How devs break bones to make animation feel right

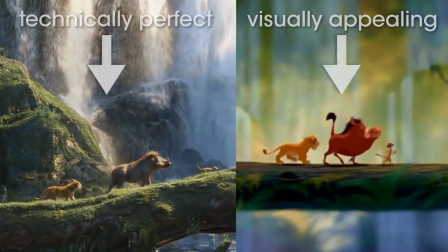This is part of the reason 3D animation can sometimes feel stiff and underwhelming.
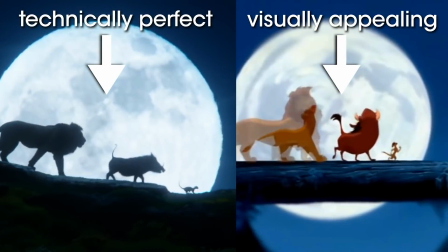The extra flair that went into warping the figures is all automated away.
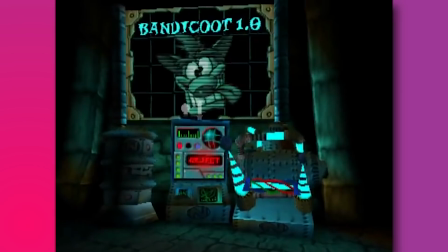But some game animators are committed enough to make it work. Like Sonic, Crash Bandicoot was inspired by our old noodly friends.
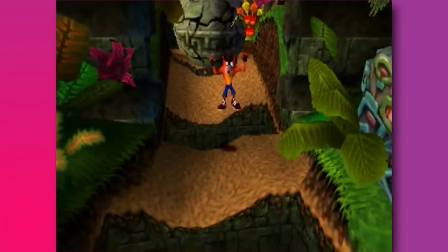And I mean, like, they are not trying to hide it. Back in '96, the devs at Naughty Dog couldn't warp the 3D skeleton how they wanted.
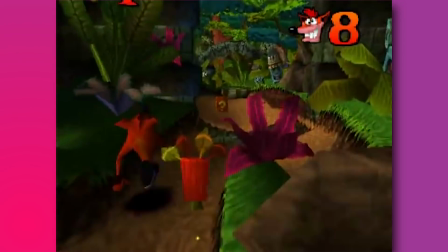Even if they could, the PlayStation couldn't handle that much real-time processing. But they did have a mesh in the shape of a Bandicoot, sort of.
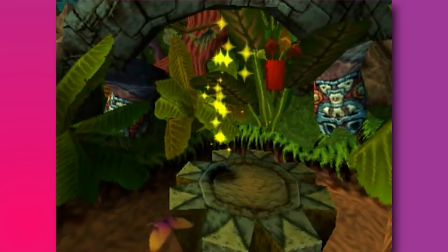And they knew they could manipulate the actual vertices that made up that shape. So rather than animate the skeleton, they animated the polygons themselves.
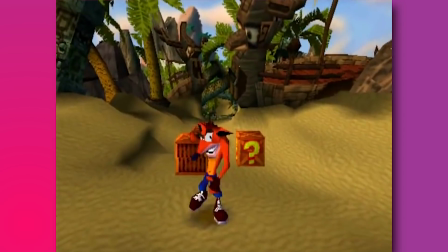With a vertices-based animation, they could stretch and skew Crash's body shape, and even do wild Tasmanian devil spins. It's what makes Crash feel like Crash. And that's basically the same method Blizzard used 20 years later to get their smears.
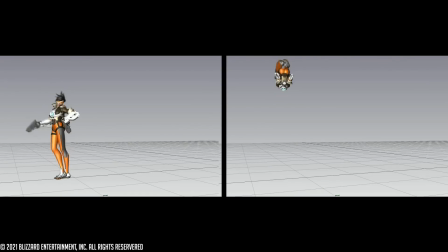The devs still use skeletons and meshes, but they have an additional layer of control points, which help them smear characters like Tracer. If you can imagine like a cylinder representing a leg, we had her upper leg joint, her like knee, and then her ankle. This is the principal animator for Overwatch, Jesse Davis. For that test, we actually had 4 other joints around each of those, and those are the joints in our engine that we're allowed to non-uniformly scale.
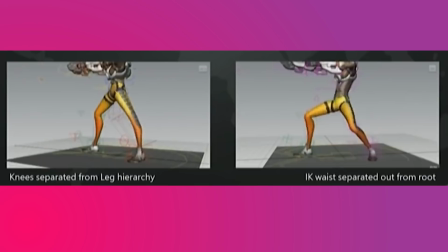Basically, this layer of information breaks all the rules of the skeleton by letting them distort the mesh in whatever direction they want. You can really see it here.
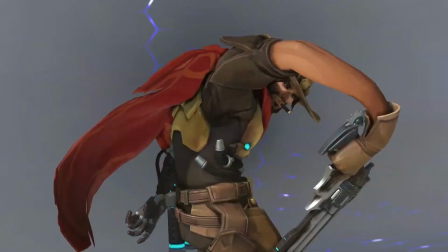Thanks to these control points, the arm is curved and has distorted widths. They call these noodle joints. Because you can literally sit there and noodle them separate from the rest of the limb. Oh, delicious. Overwatch uses smears the same way fighting games did.
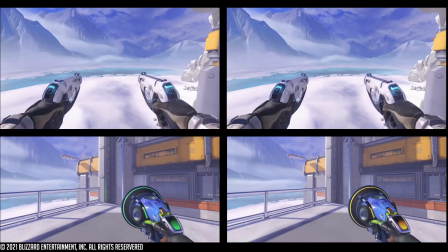Like each hero has a different level of smear that I guess we lean into, and helps each character stand out from each other as well.
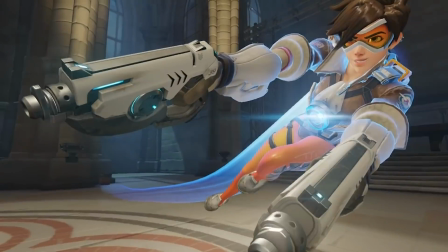Smears make sense for Tracer because speed is her whole deal. But when they tried adding them to Bastion, it just didn't work. It made him look rubbery, which isn't quite right for a metal robot. You've probably never looked at Overwatch and thought, oh wow, just like Looney Tunes.
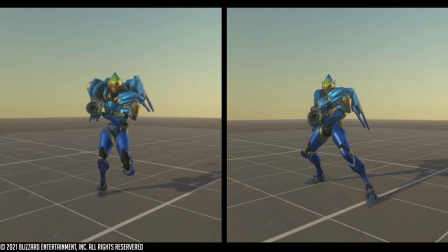Although they're using smears and stretching characters in cartoony ways, they aren't really paying homage to those old cartoons.
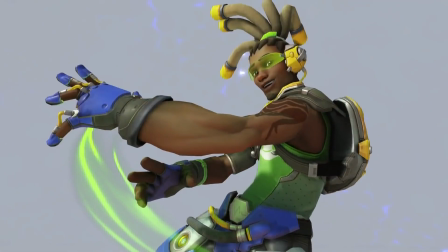We tend to not say it's cartoony or realistic.
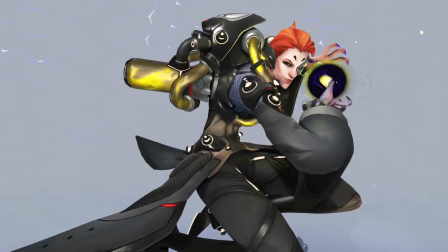We kind of lean towards more based in like real world physicality,
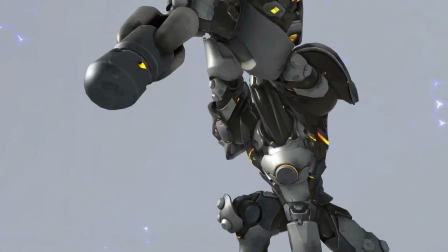with that extra 20% of like style pushed.
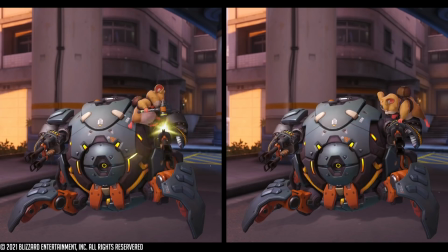It's why Overwatch smears don't always come with anticipations, or anything that calls them out to the audience. Even more so than most games, they don't want to draw attention to this optical illusion. Or, as Jesse put it, For us, it's a lot of like feel, don't see. hey, he said it! For Overwatch, it's not a throwback, it's just an aspect of the aesthetic. And I did confirm with Jesse we should keep our eyes out for it in Overwatch 2.
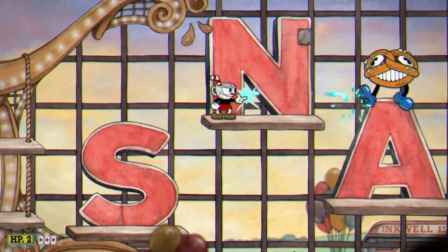To work in a 3D era, smears have to keep evolving. Outside of games like Cuphead and Skullgirls, they can't function like they used to.
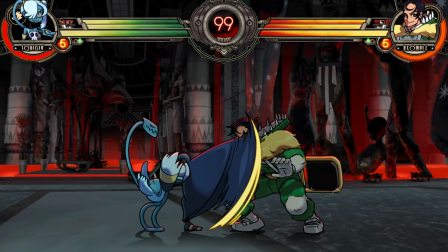And we're seeing innovations all over the place.
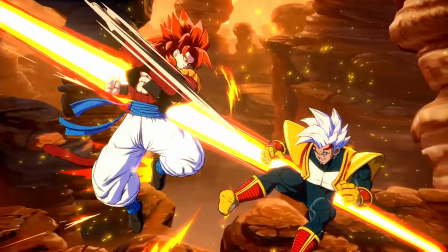Dragon Ball FighterZ does a kind of smear alike, where they paint the motion lines the same color as the object doing the motion.
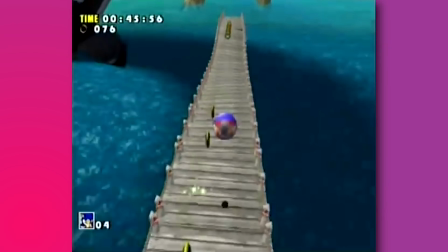3D Sonic games can replace the Hedgehog model with a plain old orb pretty easily, but some add smeary splotches of color.
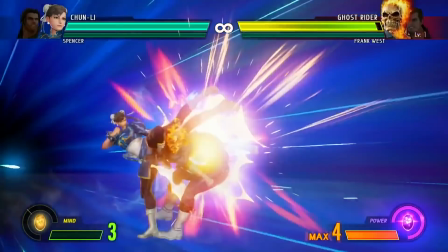Even Street Fighter has reintegrated smears for some animations.
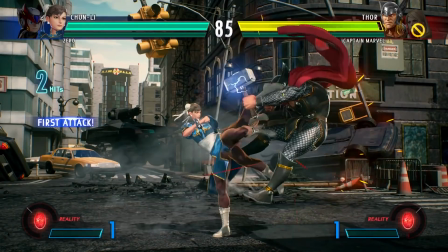It's easier to duplicate a leg mesh at key moments, thus making a repeat smear, than it is to deform the shape entirely.
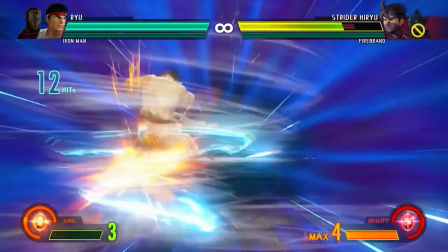At other points, they use a kind of motion blur on some body parts to give a similar feeling.
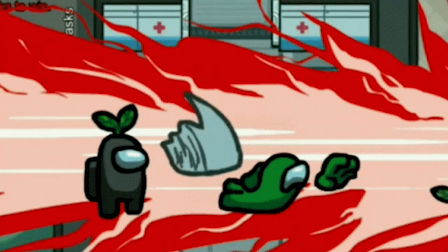Plus, there are smears in games where you'd least expect it. So when you see an animation that makes you go, damn, but you can't quite put your finger on why, there might just be a hidden smear at work.